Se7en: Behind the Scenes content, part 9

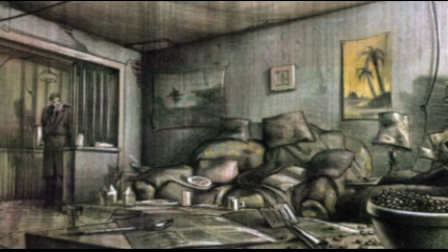(0:02)
The Gluttony set was based on actual police crime scene photos, which had to do with a real case of suicide. And the
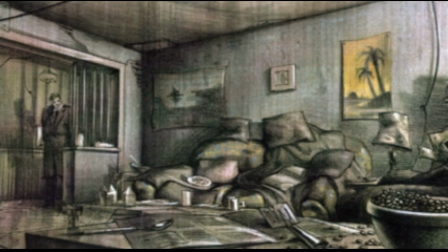(0:17)
quality of that actual crime scene is what I try to achieve here in this studio set that we built as if the room had been partitioned
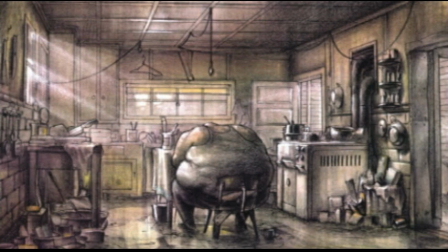(0:31)
and extended and remodeled over and over again by a whole procession of occupants previously, so that you got a sense of layering and that the age that had built up in terms of the thickness of paint and the accumulation of grease
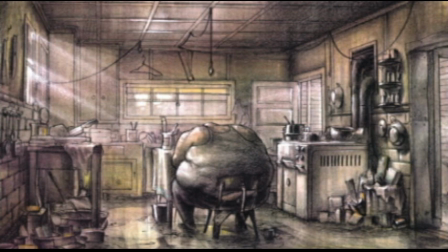(0:52)
visually reflected the amount of prehistory and perhaps suggested that there may have been other
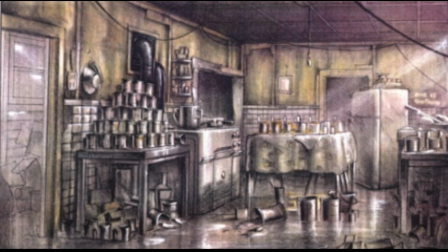(1:03)
crimes or events taking place here. It had a kind of a thickness of foreboding that you could read from the caking of the grease on the windows. It was just the neglect and the obsession of the character that you found who
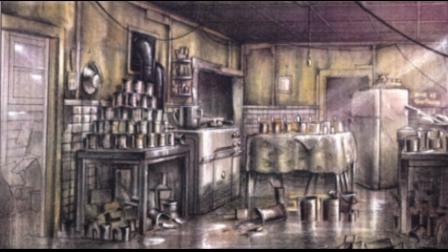(1:22)
occupied these spaces that was just written on the walls.
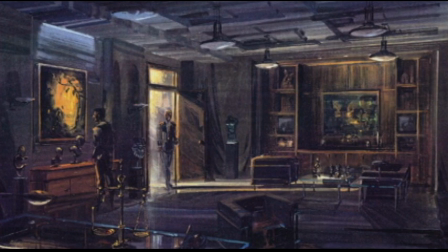(1:28)
For the Greed murder scene, we made it an elegant office, and an elegant office is not a lot, you can do with the atmosphere of it. I mean, I could talk about what interested me in the design of that was the articulation of the ceiling beams
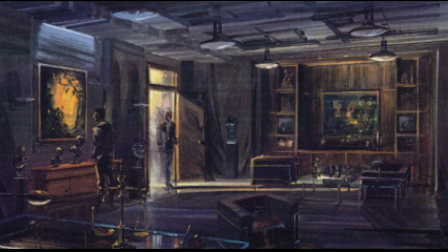(1:42)
and the finishes of the wood veneer and the detail of the doors. But it's not very powerful compared to a lot of the other design elements. What was interesting was, recreating the composite of that set with the
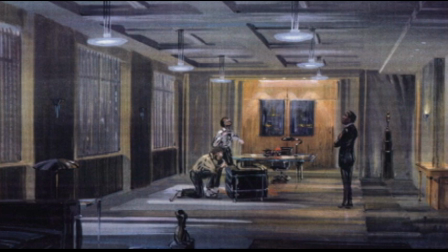(2:02)
approach from the side door and the back spaces rather than the normal kind of front door entry where you're coming in. And that was really David's idea. That's how he wanted to shoot it, and to accommodate that kind of rear entry.
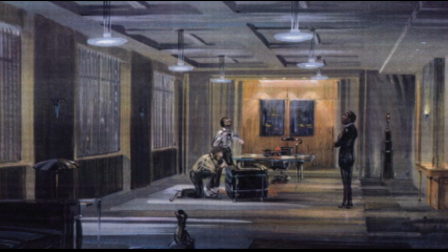(2:18)
We ended up deciding to build it because we could never find anything that had that physical layout in an existing location.
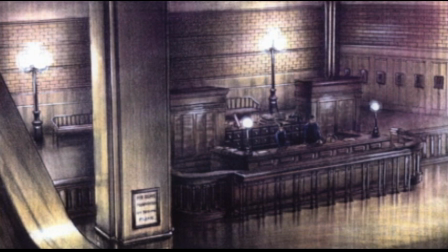Well, you have in the police station and the library a reflection of the municipal control, the authorities, the established order.
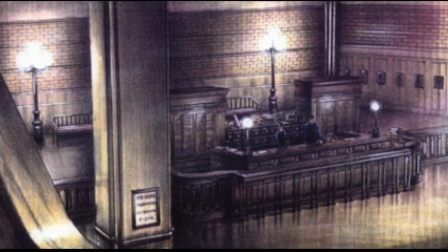(2:43)
It participates also in design elements that have to do with period films, film noirs, particularly in the police station.
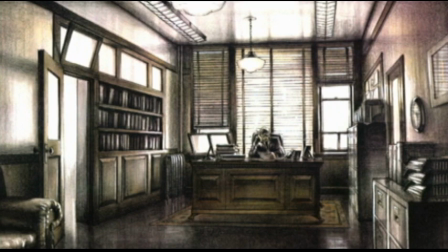(2:53)
And we wanted to give them a sense of the precedent of everything that went before in the life of this city. It's a city of, it has a kind of history to it, whereas all the murder scenes and the crime scenes were driven,
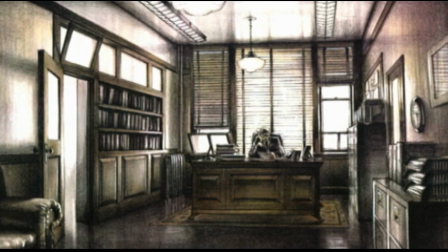(3:11)
the design of them was driven by the characters themselves, and they're trying to represent their sins visually in those rooms.
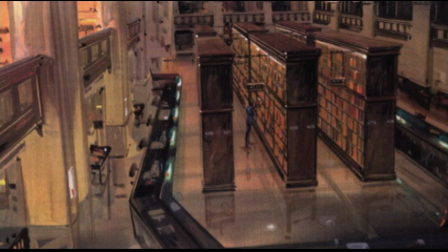(3:24)
There was a big fight with the studio to pay for all that construction. I just said, why don't you just go to an existing location library, like at UCLA or Beverly Hills Library. But they're all very modern and very bright, and you couldn't control them as easily, and they just didn't have the atmosphere.
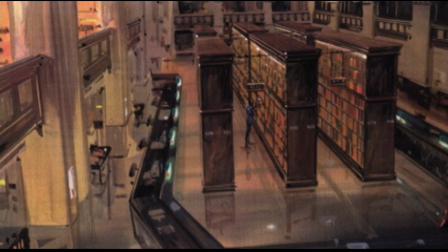(3:43)
It just wouldn't work anywhere else. It's like, how could you possibly think about doing it somewhere else? Except maybe the New York Public Library in Manhattan, which I kept pushing for. As I thought, well, they'd be so happy not to have to go to New York to do it.
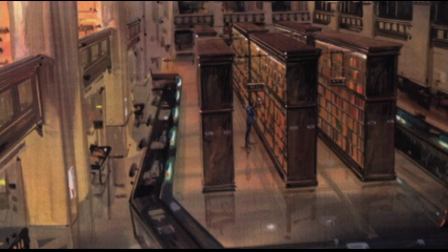(4:00)
They'd be thrilled just to build it here.
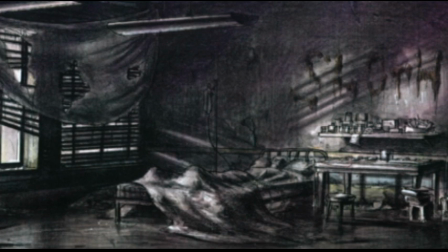(4:08)
In certain cases, the rooms were used as offices, but we were using them as residences. And I think the confusion of that helps to kind of also wrong foot the viewer to the point where you don't really know where you are,
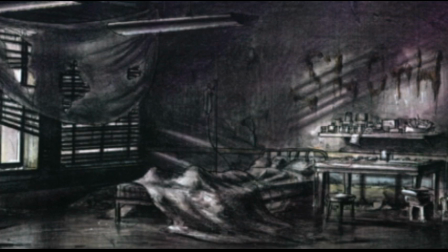(4:26)
and the danger that you sense from the SWAT team not knowing what's through the next door is amplified because it's not a typical place to live. You're not really sure what kind of a place this is because you're seeing the kind of light fixtures and
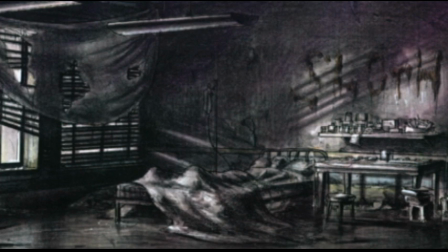(4:46)
accessories you associate with office building, but the furniture is residential and domestic. So you're not quite sure what's going on here. what we're saying is that this is an abandoned office building that's occupied by
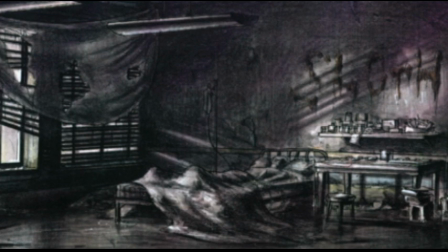(5:04)
crackheads, and they live there, but you don't know that that's what's happening until you get further.
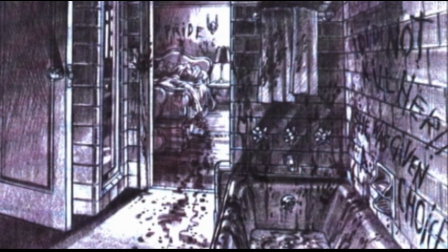(5:16)
I think the design of the interiors is always tailored to the victims, and that the people inhabiting the spaces are placed according to their position in the world we're living in, their place in society.
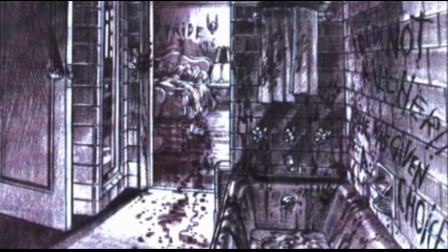(5:33)
I don't think everyone lives equally. It's a diverse society, and that's part of the problem. There's the haves and the have-nots.
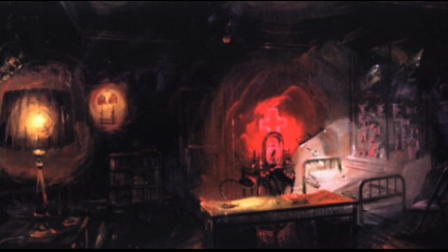(5:48)
The Red Cross idea came from a search for trying to illuminate the environment of John Doe's apartment using a mixture of all kinds of different light sources.
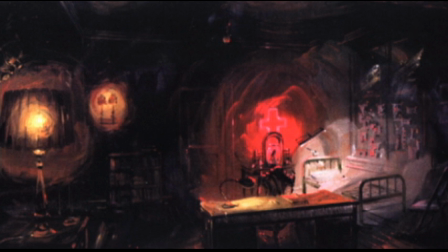(6:03)
I decided that because we couldn't use daylight, I would use every other kind of source I could find. And so if you look, there are fluorescents, there are incandescents, there are neons. So it just became logical to have a neon, and when I considered, what the neon should be,
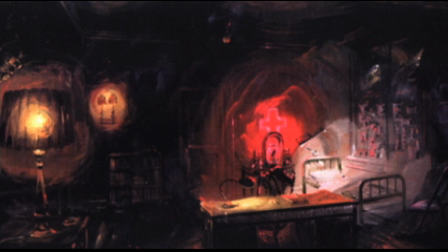(6:23)
it just seemed to me that a man like him should have a neon cross.
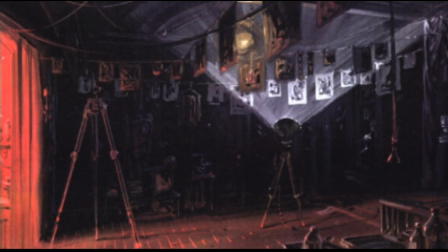(6:31)
Well, the approach to the interiors is very cave-like, and as you move through it, you feel like you're descending into a basement world, particularly since we painted all the windows black. There's daylight outside, but we've closed it off, so you're now subterranean.
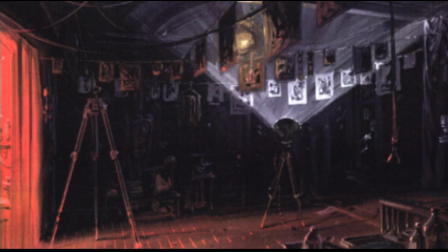(6:50)
The only light that exists is either artificial, a red neon cross, or a fluorescent tube. But there are also scratchings on the windows of various obsessive symbols of various kinds, of graffiti, John Doe's graffiti,
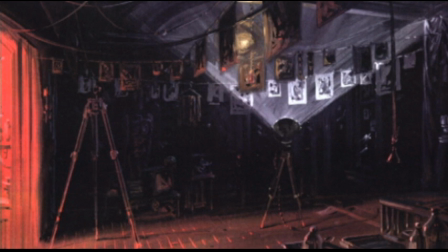(7:08)
that leak little chinks of light into an otherwise a dark, lightless world, a world with only darkness.
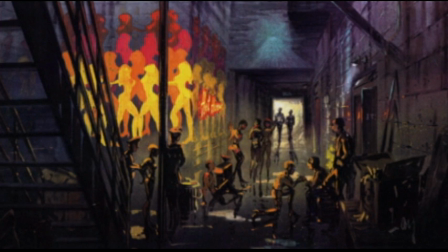(7:20)
We try to achieve in Lust the seediest, most indulgent, corrupt environment we could possibly muster, the lowest of the low.
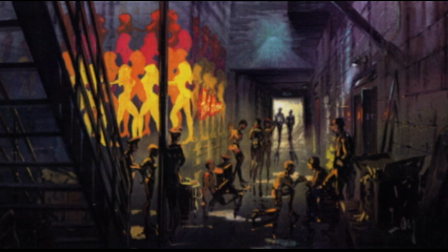(7:32)
It involved working in an existing nightclub basement and adding wall partitions and creating a kind of another labyrinth. The approach to the palette of these scenes is to keep color out of it as much as possible,
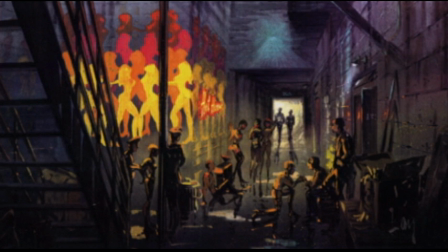(7:50)
so that the red of the bloodstain
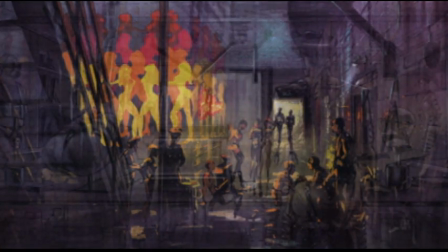(7:54)
reads as really the only color element in an otherwise sepia-toned world.
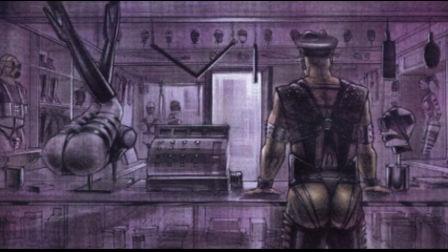(8:02)
Spoon-feeding the audience enough to keep their attention, letting the story flow from room to room, from clue to clue, and giving you those hints.
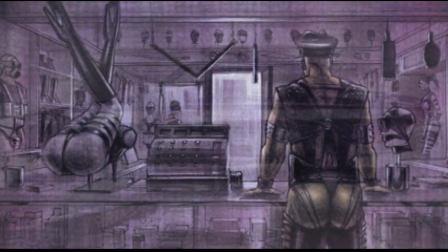(8:12)
You're on the trail with the detectives.